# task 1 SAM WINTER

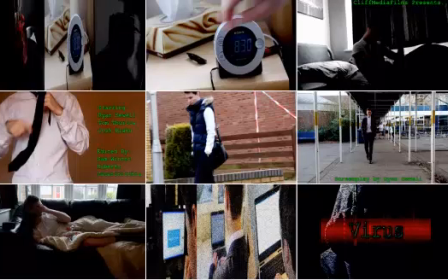1s
For this page, I've split my work into 9 different frames to show each area of my film. For the title, I've decided to use this frame here. The title of our film comes at the end of our opening sequence.
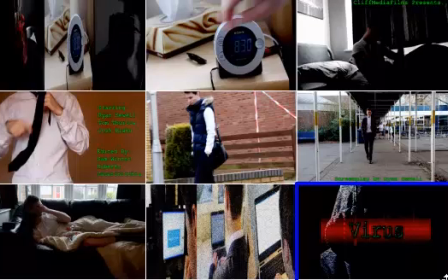16s
Although this isn't a real convention of horror films, more and more modern horror seem to include this feature, including Insidious and Sinister. The title of the film is Virus, and so we used the vertical text scroll effect to make the screen look as though it had a virus. This use of post-production is also used in many new horror films as it adds depth to what would otherwise be an image on the screen.
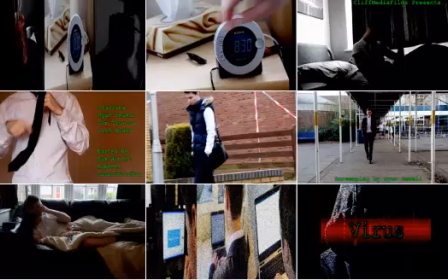37s
Setting or location. For the setting, I have used this slide because it shows the outside where we decided to film. We use various settings throughout the opening sequence, and so we thought the best way to show this was through an establishing shot.
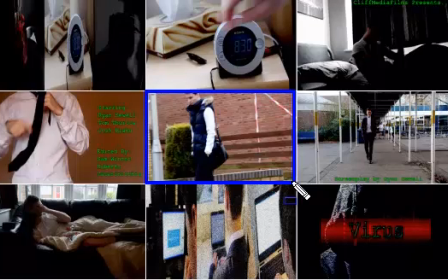53s
At the beginning, as you can see from the picture, the scene where Frank is walking, he has a very clear environment in the background, and the character walking is not the most important part of the scene, so it highlights the background and the location that we decided to use. For costume and props, I've decided to use this frame.
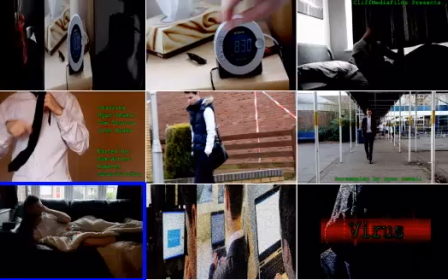76s
We also focused a lot on costume and props when making our video. As you can see, the student and businessman characters are dressed in uniform and a suit, whereas the lazy character is in a t-shirt and shorts. This shows status within the scenes and clearly shows the characters' personalities. Some of the props that we used were sweets and crisp packets and laptops.
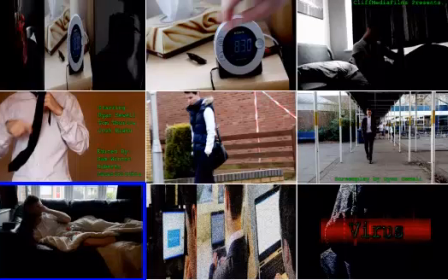93s
The props helped with the storyline as well as gave the audience an insight deeper into the characters' personalities. So for the camera work shot, I decided to use this shot here.
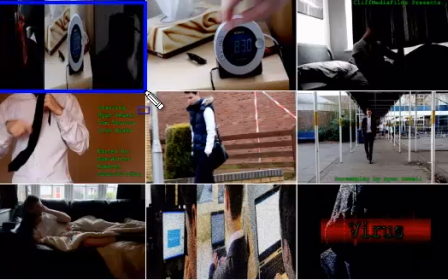110s
If I can get this one here. Camera work was an important part of our opening sequence. We used a number of different shots throughout the scenes, including close-ups, extreme close-ups, mid-shots, match-on-action shots, and title shots.
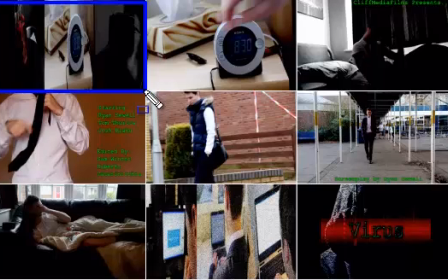124s
These helped to give our project perspective and helped explain the storyline further. Our camera movement, however, was quite limited, which was a negative part of our video. So the shot that I've highlighted there shows a split screen of 3 different close-ups on the alarm clocks.
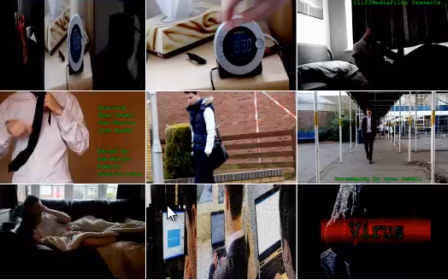141s
The next thing I'm going to talk about is the editing of our video. So the editing of our video is quite effective and makes the film look professional. The credits are done in a way which makes the film look as though they're typed on the screen. This ties in with the storyline and gives a nice effect to the otherwise boring text. We also used some grain filters on the last scene to add a white noise effect, which is here.
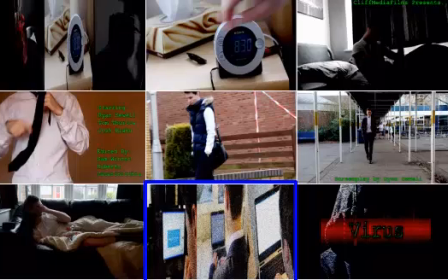163s
Again, this helped with the storyline and gave a nice effect to the video. The transitions in our video are quite slow, which is an area in which we can improve on because most horror films have very fast-paced editing to add suspense. The font that we decided to use was called Courier New,
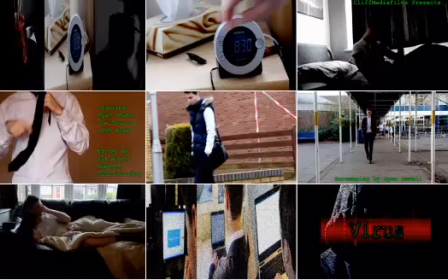179s
and we decided to make it quite large and a green colour to go with the virus theme because we thought that it looked appropriate, and you can see that here. And finally, the storyline of our video is about 3 males who have very different personalities.
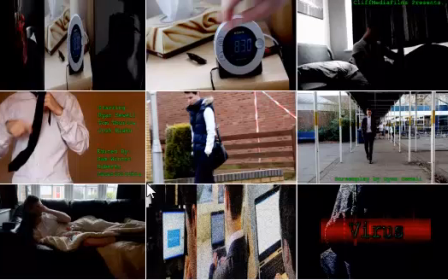196s
They all sign into their email accounts and open up a virus, which leads to a chain murder. Our opening scene sets up the film as it introduces these characters and shows them opening up the email. The story is not revealed too much because the audience never finds out what will happen to the characters and who is going to die in them.
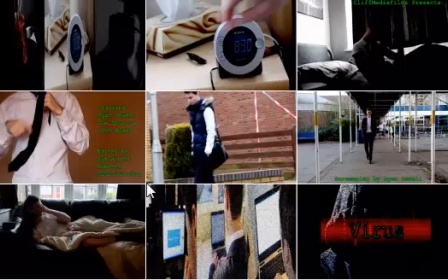210s
The genre of our film is horror or thriller, and our opening features have many conventions in this genre, including dark lighting, eerie music, sound effects, jump scares and visual effects. The characters are introduced in these opening scenes individually, with each one waking up in the morning and doing their regular routine.
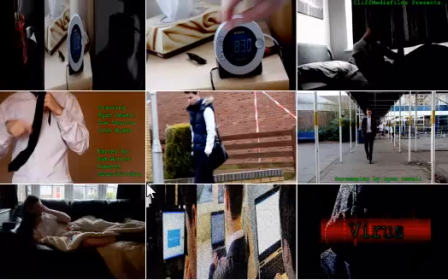227s
This gives the audience an insight into what the characters are like and the things that they do.